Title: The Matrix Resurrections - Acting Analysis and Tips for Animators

Welcome back to an acting analysis and tips for animators, and today I'm going to take a spoiler-free look at The Matrix 4.
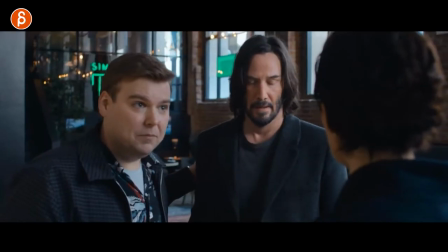5s
I'm going to cover things like character introduction, pantomime, eye contact, lots of prop usage, there's a lot to unpack, so let's go. And yes, this is going to be spoiler-free, I'm only covering maybe the first 40 minutes or so, I'm going to keep the rest out, you should watch it on your own.
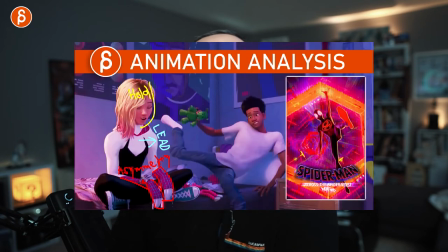22s
Before I start, hi, my name is JD, and I do acting analysis tips like these. I do animation analysis tips, I do rig reviews, product reviews, I do animation lectures, I do a bunch of stuff. this is the pitch at the beginning check out the channel if you like it subscribe and if not maybe maybe we'll do it later i don't know but it helps my channel grow
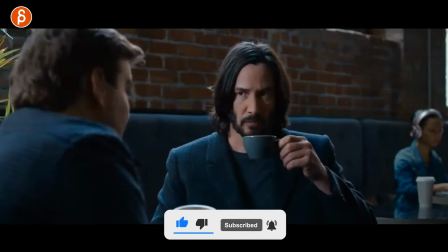36s
so that's how i'm going to pitch it but that's it let's get into the sequences the first one is going to be about props and it's going to be how
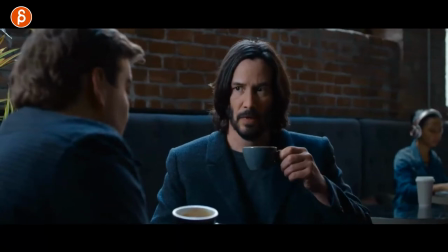42s
you hold props and if you watch my channel you know i love props so this guy at this point again i'm gonna keep
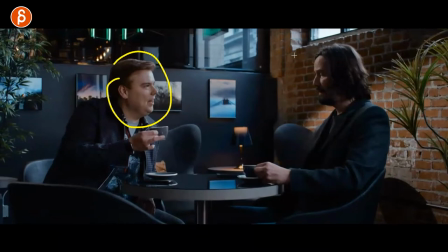47s
it spoiler free but he kind of talks about how spoiler something he did influenced him and he kind of takes the role of the critic and
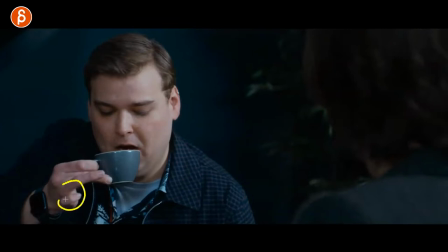55s
the reason why i'm showing is because of the way he holds this it's not as apparent here but especially here it's kind of like the the pinky
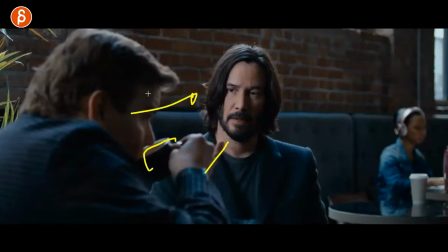63s
out super snobby critic who tells him what he thinks about what he created in a way but it comes down to if you have a character holding a prop think about even this is the hand pose going to be this or that because it's going to be a sign in terms of what
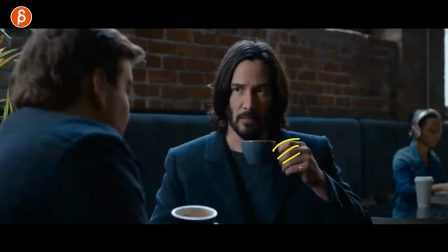81s
this character is all those little poses that we have as animators we have to think about where are the fingers is this pinky in like this the pinky out all that will change the attitude even the way his shoulders are or the lean or everything so as you are posing something out with
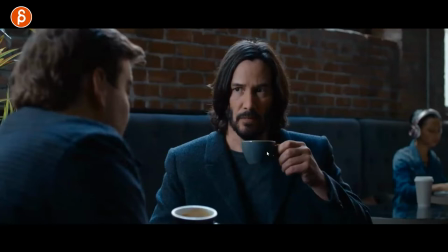96s
the character again this is for animators who are doing this if you have a prop don't just think about well i got to take this constrain it to that think about the hierarchy if i move my arm and so on it's still about well what is the pose of the hand and the
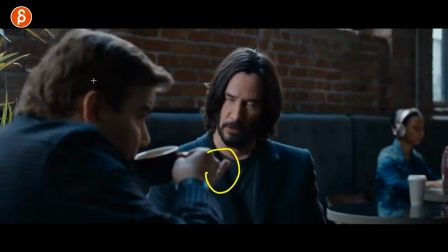108s
fingers is it going to be like this or more something like this and what is that telling us or what is the audience going to think about this character
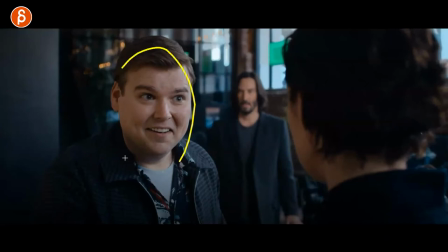114s
as we see this next one within the same sequence is eye contact so he wants to introduce him to her and look at his
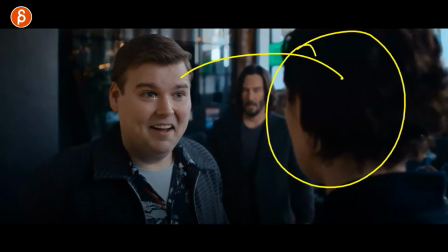121s
eyes so as he talks to her he has he doesn't he's not really interested in her so he's very confident and he's looking and looking and looking no eye
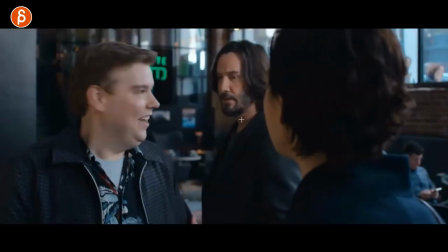128s
blink at all and then she just has a conversation with him you know just the blink but nothing crazy but he is very nervous
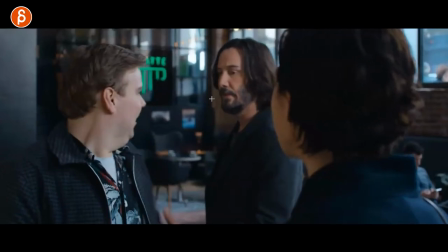137s
he doesn't really want to talk to her again i'm gonna go too much into why now look at him he doesn't acknowledge her just yet he's too shy
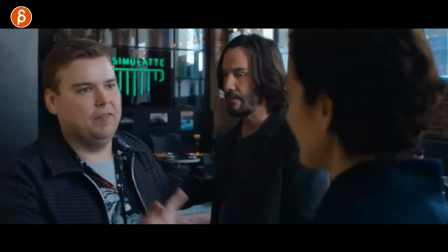143s
looks away and he tells him come on come on this is my friend and he still doesn't look at her and then finally after all
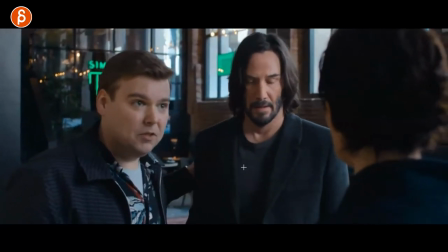149s
of this you can see the blinks and looking down he looks at her has to look back down and she just looks at him
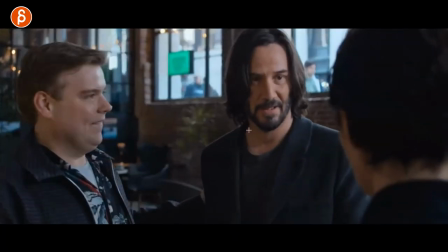156s
little blinks here and there but fairly confident so you can see this and he's still very jittery and looking around still looks at her but then still is very
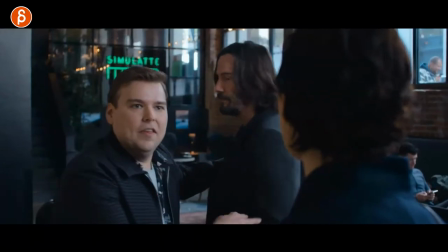162s
eager to look away so the reason i'm showing this is because of contrast there's always a good opportunity for contrast when you of multiple people what are their personalities
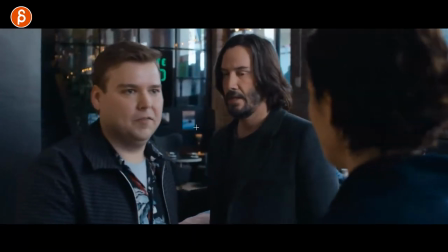170s
like for him eye contact no problem for him not really so again this goes really down to the nitty-gritty of being an animator
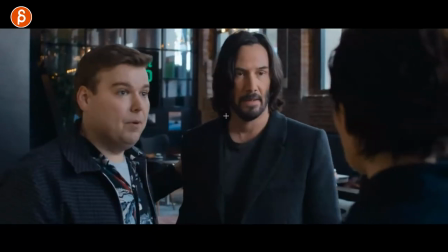177s
you have to decide well is my character going to look down yes or no and if they are looking over how long do they keep eye contact do they
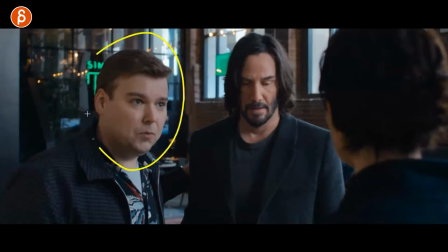184s
blink or not are they trying to look away quickly all of that will tell us something about again the personality the confidence and how
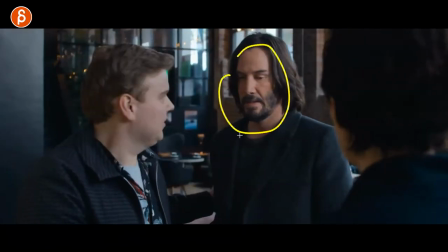191s
they interact in their relationship and if you watch a movie there's a lot of this where he looks away and he has a lot of really interesting reactions to what people are saying again i'm gonna say too much but just watch him for maybe like the first hour of the movie but obviously
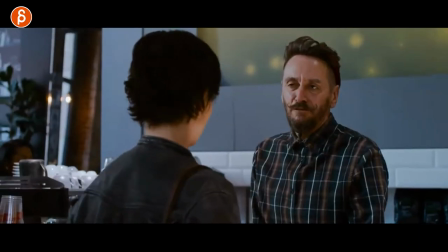203s
you should watch him for the rest as well and if you fast forward to this he's actually the opposite and what we watched before he didn't want to talk to her
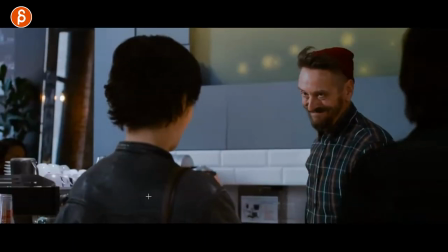210s
and now he does and he actually makes the introduction where he is talking to her first and look at that look at
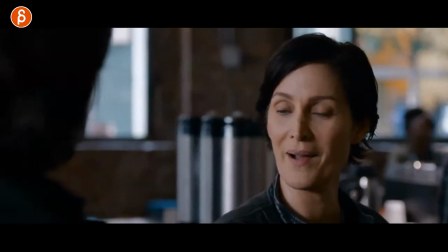216s
the confident look no darts no blinks she's a bit surprised like oh oh and you can see looking down lots of darts
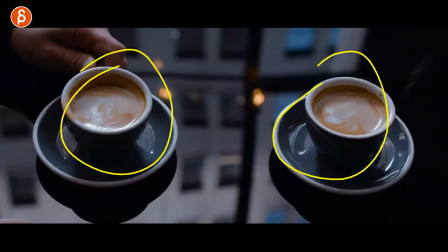225s
look at how focused he is and not spoiling but interesting foreshadowing of pots that's all i'm gonna say and if you're watching this you might go yeah whatever or just generally but as an animator you really have to think about this if you are talking to someone are you gonna animate the character looking like this all the time or over or like that or the whole conversation talking like this for some reason or straight on all those things once you go past the body mechanics of worrying about spacing and timing and weight and all that good stuff you really have to think about okay well if i'm talking am i talking like this like always away from the conversation but kind of paying attention or like this brought maybe more confrontational every single posture and pose how long do we look how long do we blink all that is super important so again as an anime if you're starting out in terms of acting performance really think about how we as an audience are going to perceive the character if you suddenly do change the posture the look the blinks and so
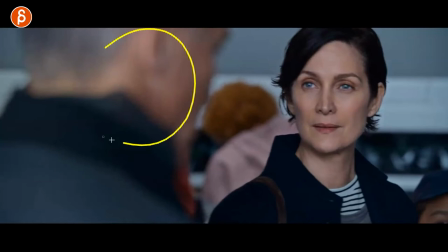273s
on and clearly staying within this environment it's about this character's introduction as he comes in look at this he doesn't look at keanu
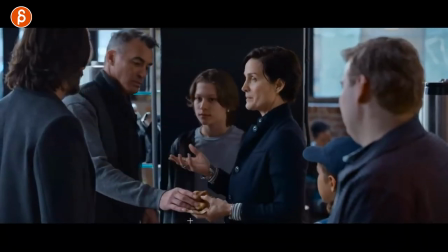282s
reeves here and he immediately grabs what she had this could have been for her
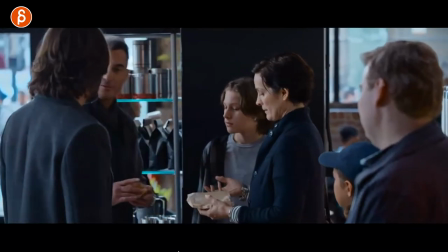287s
this could have been for the kids he doesn't ask he just grabs it finally looks
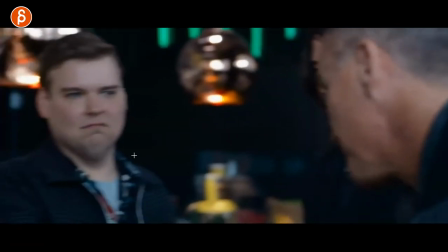291s
at him kind of like hey whatever he's not really interested for a good reason and he doesn't like him at all i
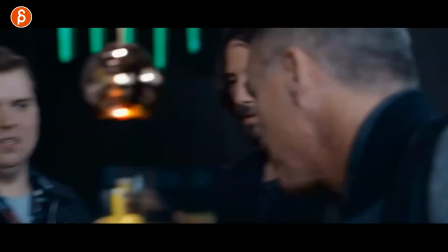298s
love this oh i love that face he just tells her come on let's go and then they have to go and the reason I'm sure this is because of character introduction
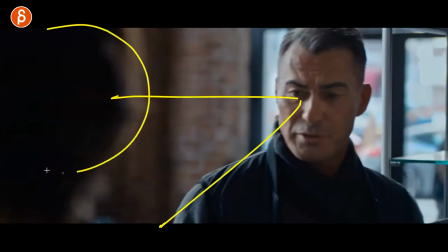304s
so if you have someone come in and immediately does not acknowledge another person through looking at them saying hi I know he does it later on
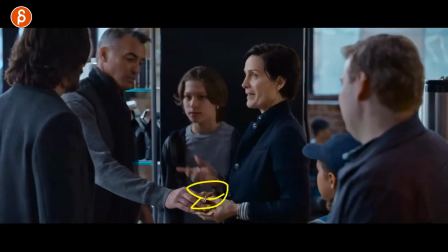312s
but still like that's the first thing you're going to do not acknowledge and then just take this without asking again usage of prop which I love that's
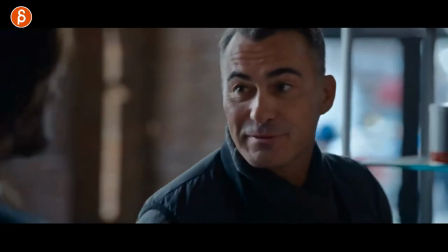321s
an interesting character introduction we immediately form an opinion about this character in terms of liking not liking and if you have multiple characters
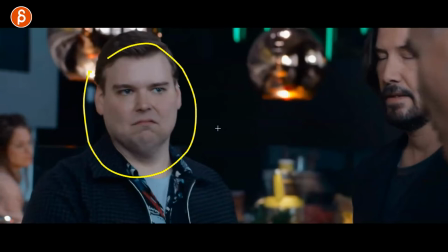327s
right you can do something like that where they don't have to say anything It doesn't have to have some audio in your clip that you chose,
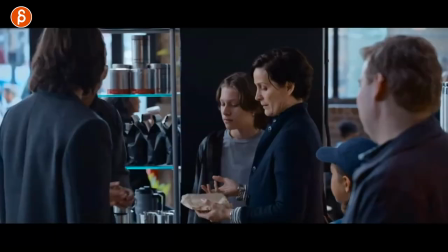334s
but you can still do this through facial expressions, body language, and so on. So for me, this again goes into how is the character using props?
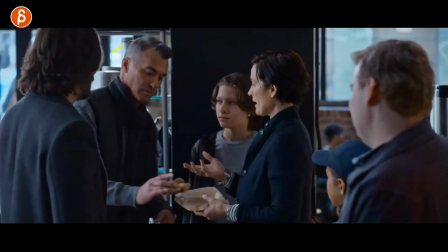342s
How is the character interacting with other people? Eye contact, yes or no. And all of that is going to tell us something about the character.
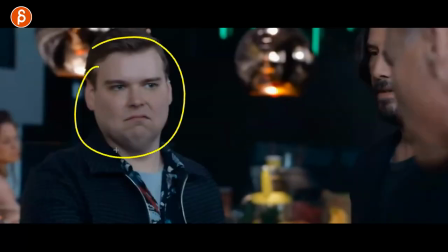347s
And you can emphasize that on top of that with something like this. As an audience, you might go, I don't like this guy.
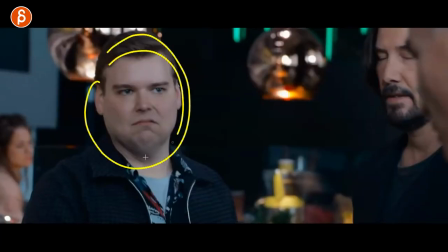353s
And then having a character in your shot, have that expression that you're feeling at this point.
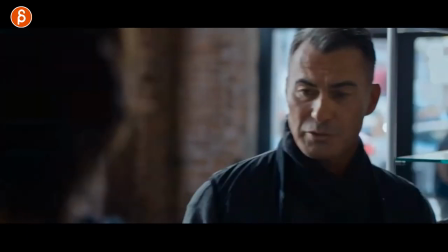358s
It's going to reinforce the whole thing. and you can add humor to this again this is to me a great example of do you decide to look
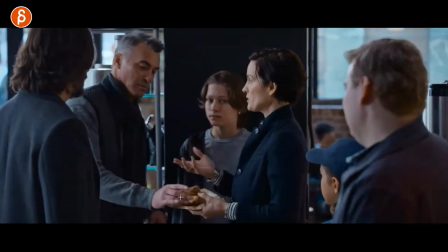364s
yes or no and if you have a prop how are you using this because it's not just having a prop because well you gotta have a prop and constraints because no no no is the prop going to tell us something about the character in this case it does and this is he looking into the camera
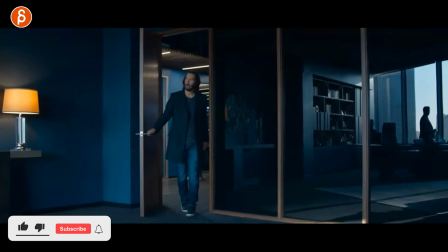381s
anyway well that's it this is more about pantomime you might also say something about an entrance like how does a character enter is
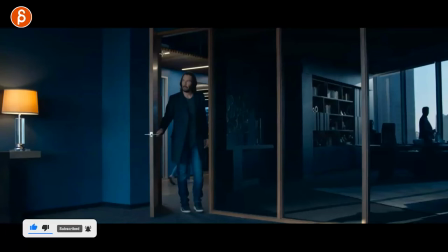387s
it confident is it meek and feeble do they look away that's a whole lot of discussion but the reason i'm showing you this here he says a line
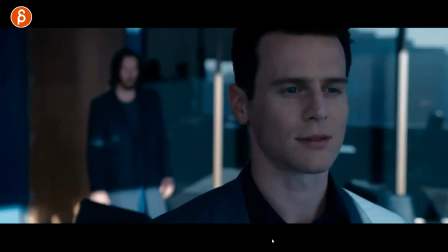394s
and the line reminds us of this line and as he turns around and says you wrote this again i'm gonna say too much he just
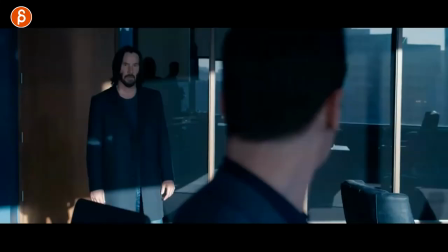401s
says the line you wrote this line and then the answer is yes i did that kind of thing also love this
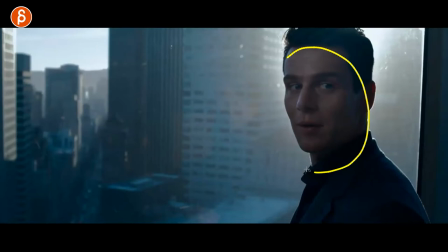407s
and the reason why i'm showing you this is because it's what i mentioned a lot of times in my previous clip so imagine you have your lip sync and that's your shot and after the lip sync is done you can always do whatever you want this might be tricky in terms of what the line is but if you choose a line
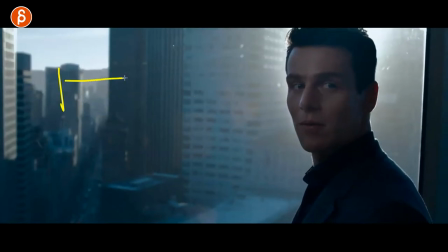422s
like in this case where it's a question let's say one character asks something and in your actual full shot a second character right one two second character actually answers what if you delete this you keep some sort of audio so it doesn't feel like a harsh cuts we suddenly
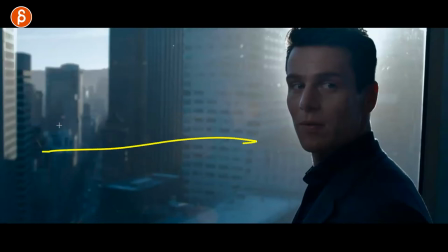438s
have silence we have some room tone or some ambient sound that that matches you know both clips but imagine you don't use this and you just use blah blah blah question and now you do your pantomime so this would be the opportunity for you to do this and this could be
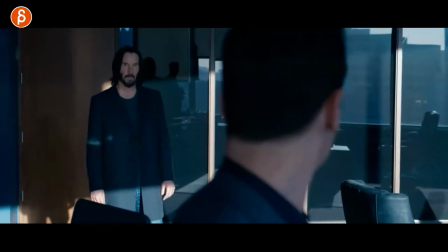453s
a humble or an arrogant look or whatever it is but to me this is great because you can then practice as an animator right you can practice lip sync
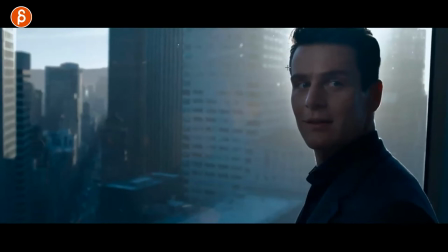462s
and everything you got to do in terms of i can see here head accents is a nice little early rise of the eyebrows with that and then you can practice
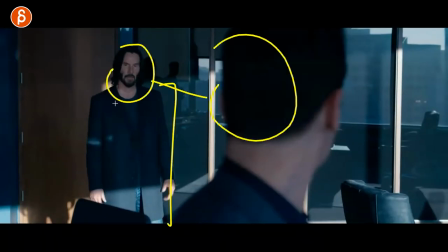471s
how is the character going to reply to this but in terms of body language and pantomime and not audio so to me this
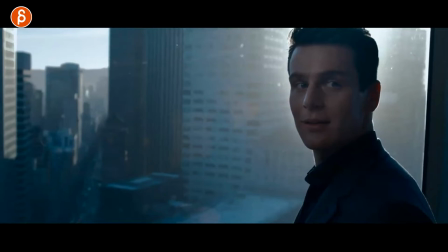477s
is a great example of kind of taking control of your lip sync and doing something else and again it's also a lot of fun within this movie he
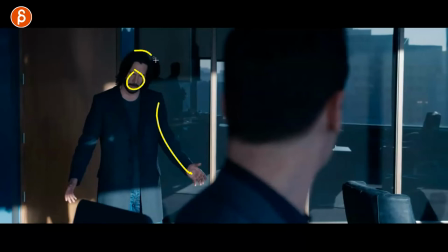483s
does a lot of answering in terms of body language or looks or head tilts he's a man of few words in this movie sticking with